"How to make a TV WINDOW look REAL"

Next, we're going to make this space look different by just changing what's on the TVs and putting up a different kind of wall here because we've got a bunch of different kind of backdrops to choose from.
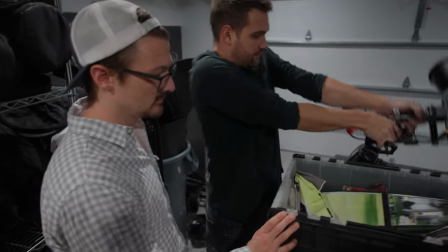[8:11]
Come here. Okay, Alex, here we have a box of backdrops that we can use.
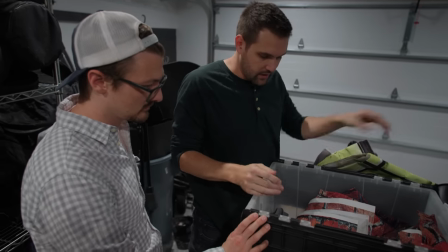[8:17]
This one's not gonna work because it has windows on it. We got this one. Okay.
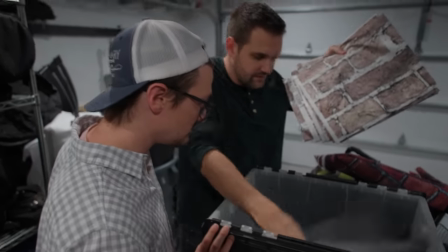[8:25]
This one. And that's it. So of these two- So many options.
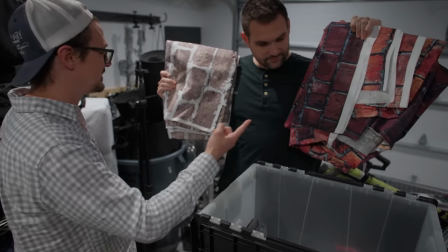[8:31]
Of these two, which one do you prefer? Ah, the red. This is going to look convincing, I promise.
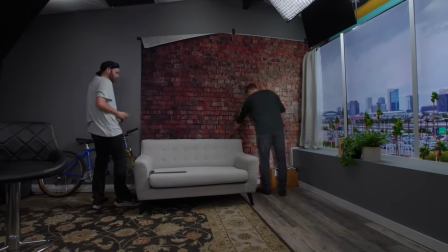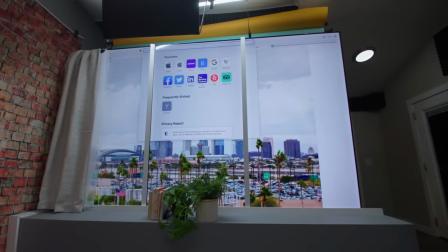[8:42]
To get the image onto the TVs and to be able to position it where we want, we're just using DaVinci Resolve.
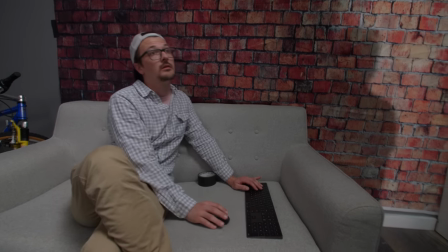[8:48]
That way we can frame the image and kind of move it where we want to very quickly.
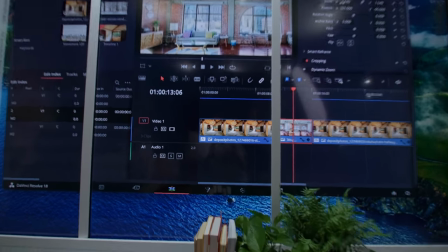[8:52]
There's color control, crop control, zoom and focus and tilt control, all the controls we want.
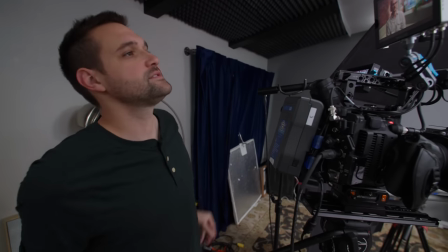[9:00]
New look, new lens, new background. So check this out.
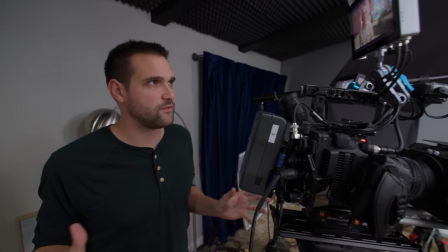[9:04]
We're filming on the Sigma 40 millimeter lens, which gives us a totally different look than before as you saw we put up this cool brick backdrop
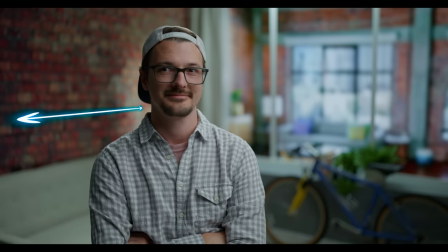[9:13]
onto the wall which changed that back wall and what we're going for here is this idea of you know kind of being in that fishbowl conference room in a corporate space with a lot of glass windows where you can see out to the next area if you think about this background too much you might
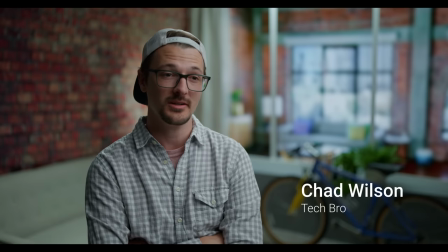[9:29]
start having problems with it but I think at first glance for an interview setup for some kind of corporate interview or something this looks pretty
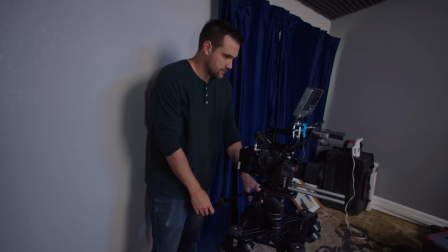[9:37]
good to me next we wanted to film a nighttime shot with the city outside the window so
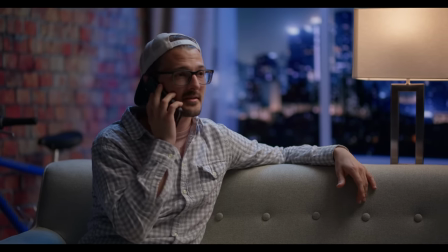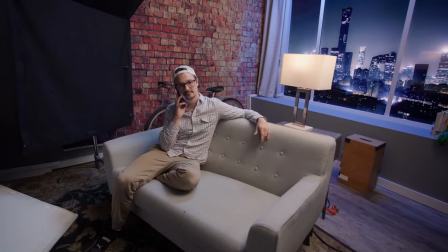[9:52]
we didn't have to change up the lighting too much but we did change it up so our key light was over here we moved it back here moved
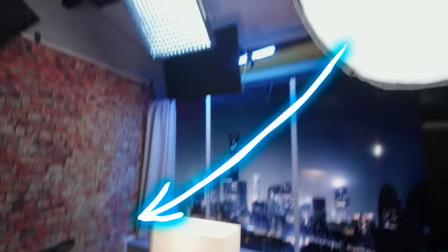[9:58]
it up in here we put this lamp here so we could have an excuse for this light and in here we have one of the
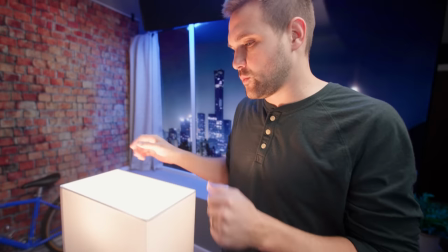[10:05]
Aputure bulbs and we made the white balance like 3200 or something like that.
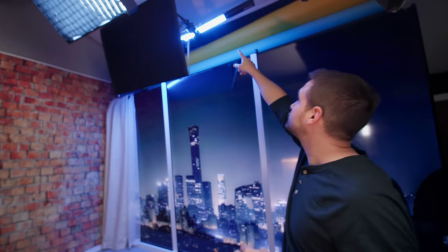[10:11]
We made this light blue. We took our Aputure tube light and made that blue because the light from
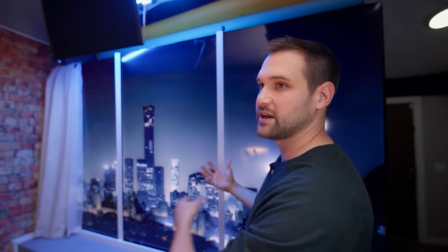[10:18]
the city was kind of that tone and we wanted to seem like the blue light was spilling into this environment.
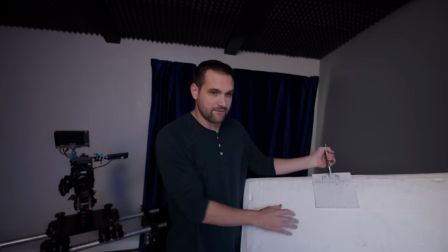[10:23]
To have some lighting from underneath, we used this four by foam board. I use this thing all the time.
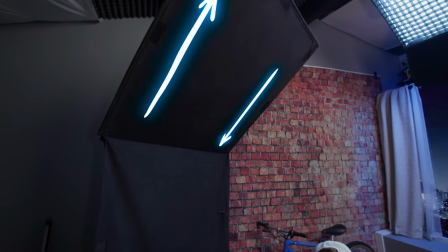[10:28]
It's pretty much my go-to thing. And then of course, this negative fill here stops this brick color from spilling in on the this
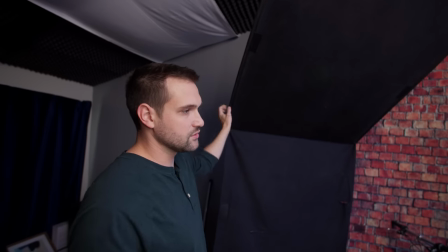[10:37]
side of his face and making it too warm and it kind of controls those contrast ratios to make it seem darker on this side.
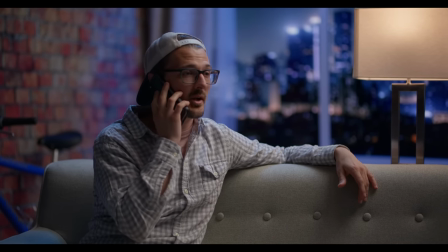[10:44]
Let us know what you think in the comments. What do you think of all of these different setups? Which one was your favorite and which ones do you think look kind of cheesy? If you enjoyed this video and you want to subscribe to our channel please don't. We don't need any more subscribers and And here's why. Psychologically, if we were having too many people subscribe to our channel, it could go to our head. And it would make us feel like we're so cool and like we're a big YouTube channel or something. Then everything would fall apart. We want to keep this small and homegrown.